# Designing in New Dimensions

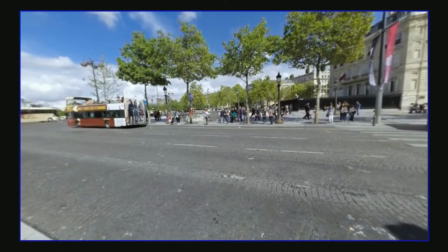(4:10)
And in virtual reality, especially, if you don't acknowledge and celebrate this act, you've missed the point.
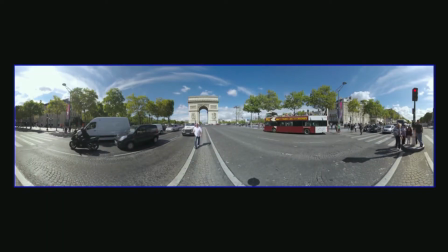(4:17)
And therein was another problem. Just as background, a virtual reality camera rig typically has multiple cameras attached to it.
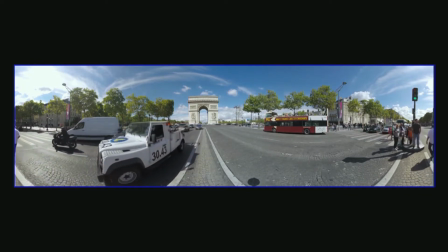(4:23)
So at some point, you need to combine that footage to make a seamless 360 image.
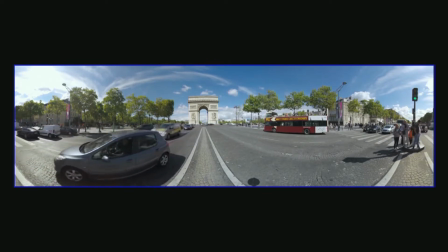(4:27)
Now that wasn't the problem so much as the fact that the output we received looked exactly like frames, but bigger.
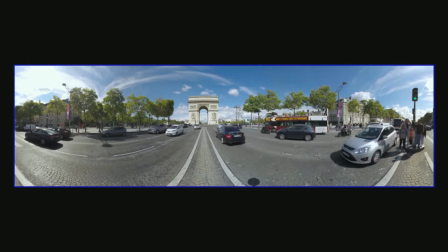(4:32)
So it made me scratch the filmmaker itch. I realized really quickly that this was the wrong way to see what I was working with. because there were infinite amount of frames to consider.
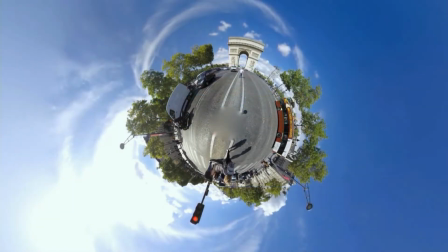(4:42)
So instead of seeing it like this, I had to start thinking of it like this. A world of potential frames, a world teeming with possibilities, with its own elements, energy, and flow. It was something I've now understood to be very much alive and never truly set in stone. There was also a major shift in terms of how we would have to relate to our audiences. Filmmakers call their audiences our audience member viewers. A viewer watches a window into a world. But immersive involves bringing someone into that world. She doesn't just view it. she visits it and as a result she becomes part of the chemical makeup of that world. The resulting experience really depends on her. So frames become worlds, viewers become visitors, and great things happen, great immersive happens, great design happens when the world and the visitor connect. And it was at this point that a lot of filmmakers will raise their hands up and say don't get it, don't care, no thanks, not for me. And I was not one of those filmmakers. I I was very interested in how the shift in language changed a lot of what I thought I knew.
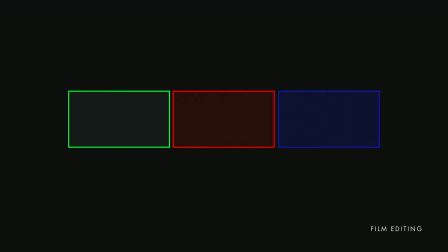(5:40)
Take traditional editing. For a time, it was thought that you couldn't edit in VR because of the ability for the visitor to turn away from your frame. And that was because folks were seeing it like this, as a frame-to-frame construct.
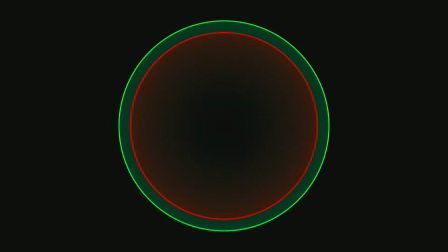(5:51)
But because we're dealing with worlds of potential frames, it was clear to me that editing needed to be thought of as world-to-world. Each world extends from the one before it and transitions to the one following it. As a result, our job as creators is to embrace the possibilities of potential frames in order to provide a mental pathway through these universes we were creating.
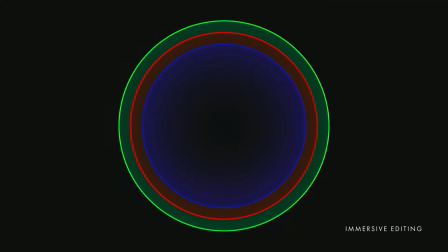(6:09)
We are no longer storytellers. We are creating spaces from which great stories can emerge. And in order to create these mental pathways, we can talk about concepts like attention.
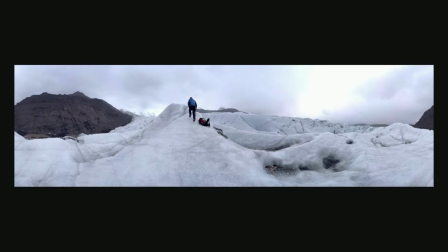(6:19)
So I want you to watch this and tell me, or actually don't tell me, think, think loudly, about where your attention is going. Now, I would guess, given that there's one person in this scene who is moving away from you, that you'll place most of your attention here.
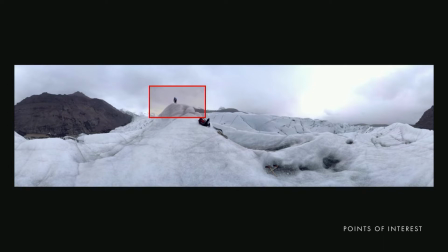(6:34)
And we call this a one point of interest scene or one POI scene. Now these types of scenes can be extremely useful. By placing bets on a particular point of interest,
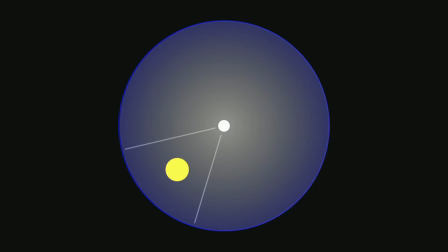(6:42)
we can more comfortably take a visitor from something she's paying attention to in one world and match that to something we'd like for her to pay attention to in the next.
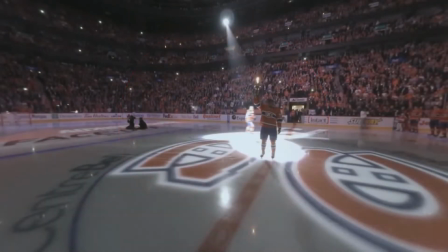(6:50)
It's a lot like matching on action in traditional editing. This is a scene from a VR experience I did called Go Hubs Go about the Montreal Canadian ice hockey team. Since there's something on fire, a torch, in the middle of the rink and all the players are moving towards it, I took a bet that that's where you're going to be paying attention to the most. So here's what I did.
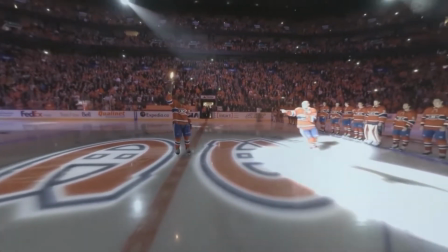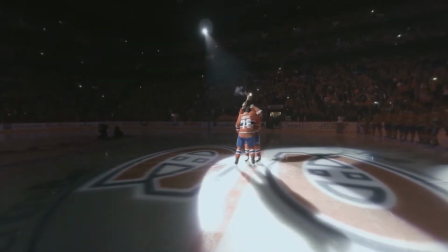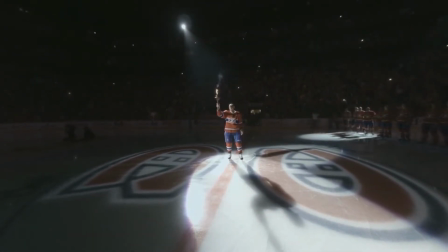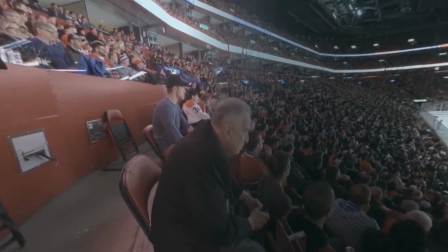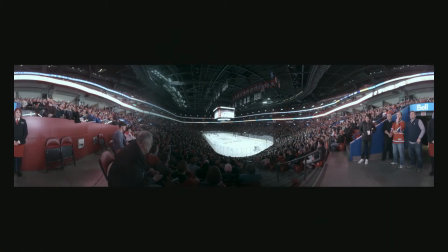(7:28)
Now, I could have just matched that area of interest with the rink, but then you wouldn't have seen that guy. And he's kind of the best part of the whole experience. So worth recognizing that when his attention moves from you to the rink, behavior studies have actually shown that you'd actually follow suit. So eye contact and then eye contact shifting. So you'd see the rink eventually. And there are cases where a visitor will do the exact opposite of what you would expect.
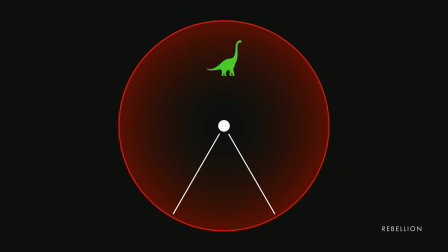(7:53)
And I learned this from game designers who would actually go into VR experiences, look in the direction that they assume the creator wanted them to look at, and then turn in the opposite direction.
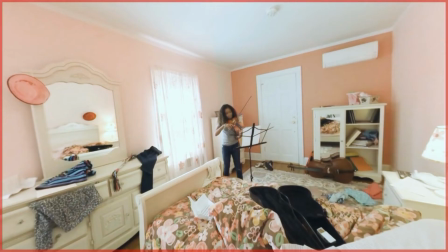(8:01)
And to be honest, a lot of times there wasn't much there. So this is a scene from a VR experience I did called Residence. Kennedy is playing her violin, and if that's what you pay attention to, fine. That's actually the point. But what if you turn around?
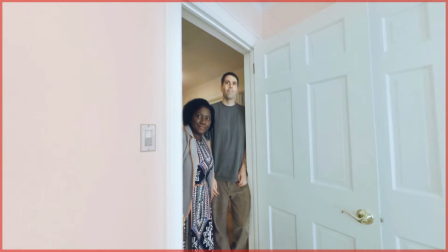(8:21)
Now, I'd argue that if we want to talk about film, this is far more cinematic. As we recorded the audio spatially, you still hear Kennedy behind you, contextualizing her parents' reactions in front.
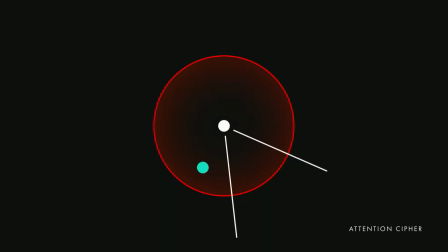(8:31)
And now by leveraging where, what, and how someone may be engaging with your worlds, you can help her comfortably navigate the experience you've created. Your universe also suddenly has cohesion. Also important to note that not all worlds are the same.
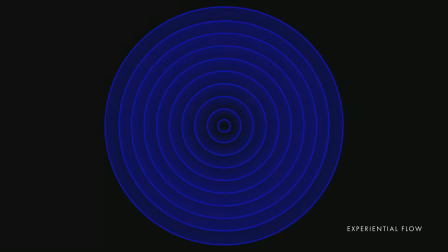(8:44)
Different worlds come with different energies, as we've seen. It's not all one note. And so we have to think about engagement and disengagement, right? We always talk about trying to get people's attention, trying to engage with them, but we live most of our lives disengaged from a lot of things. So we do have to consider that as well as a big part of this. And what results is an understanding of crafting worlds that correlates quite nicely with the intent behind frame composition.
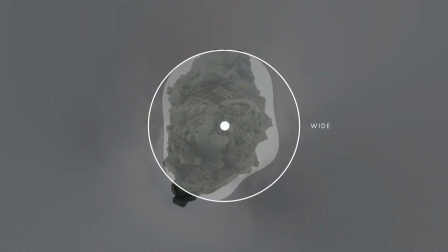(9:07)
This world of rocks with no points of interest that really just sets the scene and allows you to be there could be considered a wide.
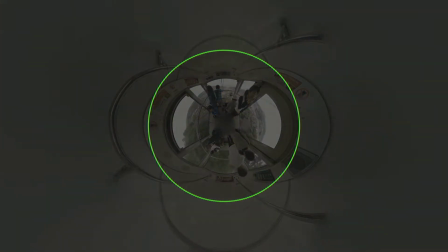(9:14)
A scene like the tram in Japan where there are multiple distinct points of interest can be considered a medium.
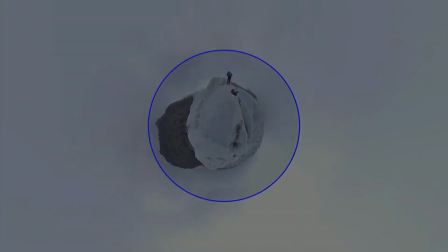(9:20)
A scene like the glacier climber that you saw earlier can be considered a close-up. You're paying attention to a very specific part.
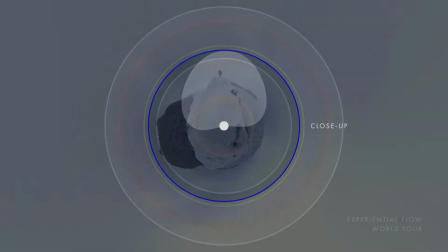(9:26)
You're engaging with a very specific part of the world. So what we want is good experiential flow.
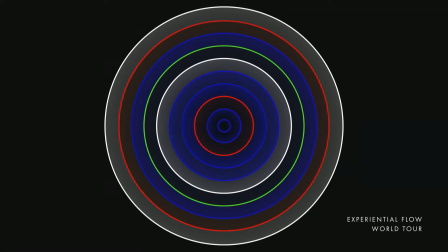(9:31)
It's a dance, it's music, and what kind of dance, what type of music is entirely up to you. It's important that this kind of thinking applies to everything we've held true in traditional media. We need to remind ourselves that these sorts of systems came from a much deeper need than the process itself. We don't edit just to edit. There is a specific reason we do this. So getting back to that reasoning, what it does for us and to us, what it accomplishes, that's a big part of figuring this out. And it seems counterintuitive, but there will be many instances where we must work backwards in order to move forwards.
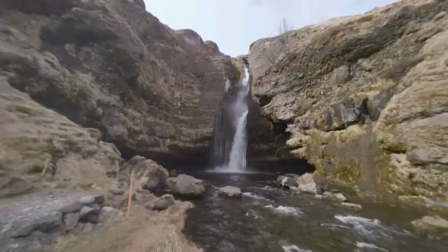(10:00)
And this gets heavy pretty quickly. We can talk about perception, how our capacity to understand the world is fairly limited.
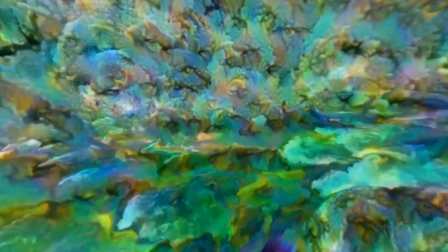(10:06)
This is a project I did that utilizes something called Deep Dream in VR. It experiments with using an intelligent system trained on a large set of images to reimagine worlds.
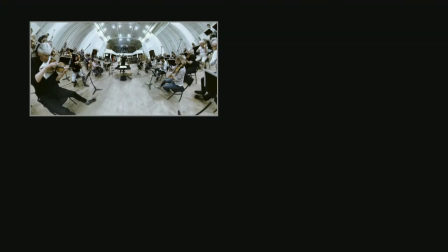(10:17)
Something I did that involved thinking about hearing and all its permeations, Beethoven's Fifth, really thinks about not just the act of hearing, but deafness as well. So thinking about different layers, a performance from the Philharmonia Orchestra in London playing Beethoven's Fifth, Oliver Sacks' idea of movement parsing, which is something that happens when we lose our ability to hear. The acuity of sight goes up, so sign language actually works better because of that.
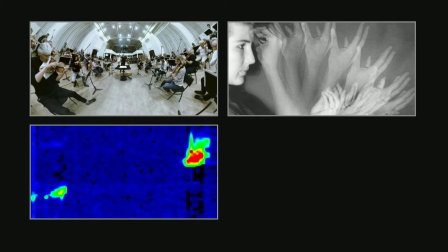(10:44)
The way that instrumentation in space actually records audio, compressing time, how we can actually hear sound that way.
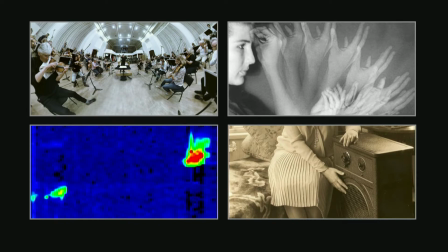(10:50)
And then Helen Keller, who is deaf and blind, how she was actually able to hear Beethoven by placing her hand against the radio, haptics,
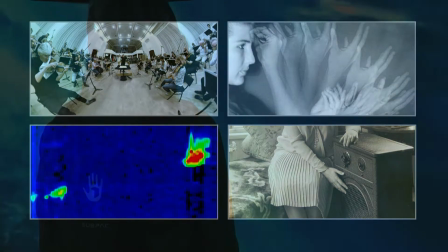(10:57)
how we can reimagine what hearing is through other perceptual abilities. And what we had as a result was people coming through this experience, deaf,
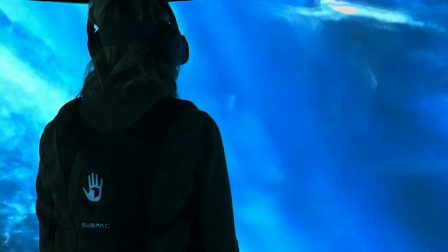(11:04)
the deaf coming through this experience, saying, oh, my gosh, this is the first time anyone's made an experience for us, where we weren't just an afterthought. And then we also had people coming through the experience who could hear just fine, that took off their headphones. And we had these sub-pack haptic backpacks on. And people willingly made themselves deaf because they thought that was the better way to experience this. What a thought. Unprovoked people connecting in this way.
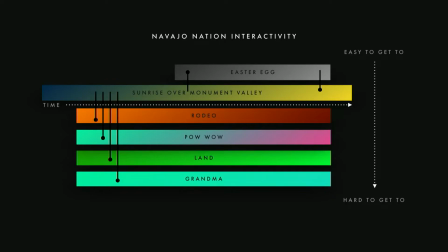(11:29)
Thinking about how we can encode culture within agency and interactive components. I made a piece with the Navajo community in Bluff, Utah and thought about cardinal directions, what they'd actually allow people to see how comfortable they would be, color, figuring that into the entire spectrum of how people would actually be able to interact,
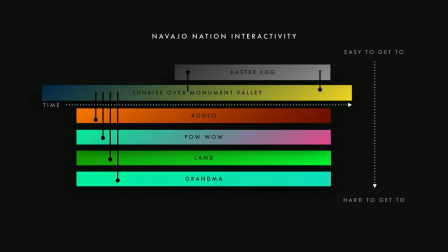(11:47)
encoding culture through behavior.
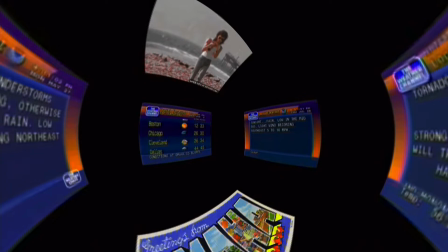(11:51)
And what made conditions of Omaha for folks really compelling was that you could go home and put a phone in a cardboard, back then you had cardboard, plug in your headphones and just experience it. Or you could be at a really loud bar and swing your phone around and it would be fun too. There really was no right way of doing it, but there was no wrong way to do it either. And so it was much about the state of the tech and a user's expectations as it was about the aesthetic and the construction of the work. But what I also find fascinating, especially now, is how we can design the tech ourselves, too. I was approached by the hardware company Bose, which I'm sure you've heard of, who asked me what I would do with their augmented reality audio technology.